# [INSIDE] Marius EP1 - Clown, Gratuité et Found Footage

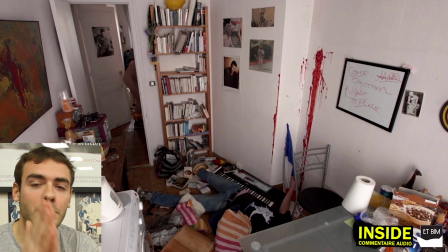8:05 D'ailleurs, petit conseil, quand vous voulez faire une scène crédible de nu, de sexe, etc., je vous en supplie, mettez-vous à poil parce que sinon on voit tout de suite que c'est fake et ça nous sort complètement de l'action. On voit que le drap de la fille, il est remonté pile jusque là, on voit que le mec est en caleçon, ça va pas. Là, il faut qu'on voit les culs, il faut qu'on voit ces choses-là.
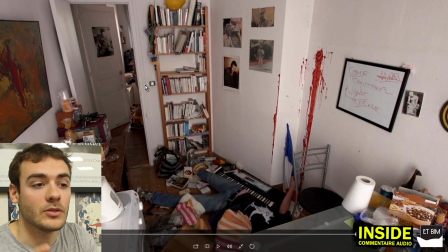8:21 On est obligé de montrer les choses de face, mais c'est important pour la crédibilité, notamment dans ce dispositif qui est censé être très réel, du genre personne ne sait qu'il y a une caméra, donc c'est la vraie vie. Donc là, encore une fois, des acteurs extraordinaires. On voit le petit cul de David qui bouge là, qui jouait sur l'interrupteur en même temps, du coup la lumière...
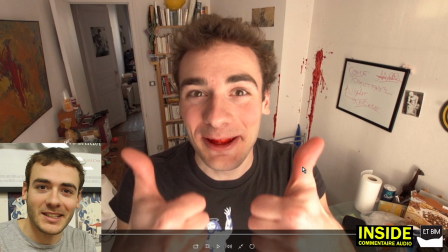8:37 s'éteignait, se rallumait, c'était marrant. Et voilà, alors la conclusion, le « abonne-toi, ça t'a plu ». Très importante pour montrer que le personnage de Marius est immortel et que c'est une espèce de personnage de cartoon, c'est-à-dire qu'il va revenir régulièrement, il va jamais mourir, un peu comme Tom et Jerry,
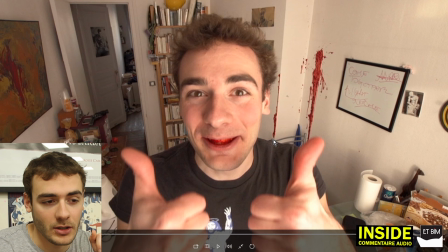8:52 Bibi et Coyote. À chaque fois, il va refaire un podcast et à chaque fois, il va se prendre un truc dans la gueule, mais il revient toujours, il est vivant à la fin. Et ça nous permet de nous ressortir de la fiction et de revenir au début du podcast.
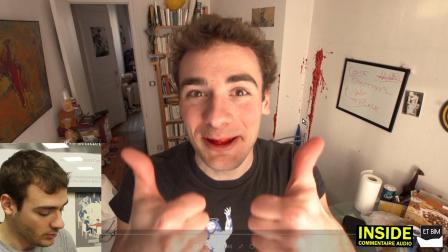9:02 C'est aussi un clin d'œil évidemment à tous les abonne-toi des podcasteurs qui vivent de leurs vidéos sur Internet et qui vivent donc des abonnements notamment. Plus ils ont d'abonnés, plus ils ont d'argent. Donc c'est très important. Voilà, donc c'était vraiment important pour moi de vous dire que les podcasts de Marius, c'est pas quelque chose de gratuit. Hein. Il y a un propos derrière, comme tout ce qu'on fait chez Bim d'ailleurs. Et Marius est un personnage qui reviendra parce qu'on a envie de l'emmener très loin, de le faire participer à plein de choses. Tout ce qui se fait sur Internet, on a envie que Marius le fasse et qu'à chaque fois ça finisse mal, on trouve ça marrant. Je remercie beaucoup tous ceux qui nous ont aidés à faire cette vidéo. Donc évidemment Guillaume Desjardins en écriture et en réalisation. Guillaume, t'es un génie, je t'aime. Diego Froment aussi qui a fait les VFX, Edouard Joguet qui a fait la musique, et Sophie Laverne et David Breno qui ont joué, qui sont des comédiens extraordinaires, et les équipes des BIM. Voilà, donc j'espère que ça vous a plu, et à très bientôt pour une autre vidéo, ciao, et aujourd'hui c'était la Saint-Marius, donc bonne fête à tous les Marius. Pour mon premier podcast,
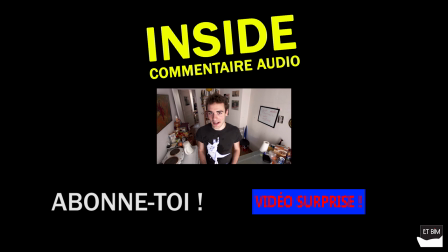9:56 J'ai vraiment envie de vous parler d'un truc qui me fait toujours rire, qui m'a toujours fait rire depuis que je suis tout petit. Alors mentez pas, je sais que ça vous fait rire aussi, et je veux parler bien sûr de la pâte à fruits.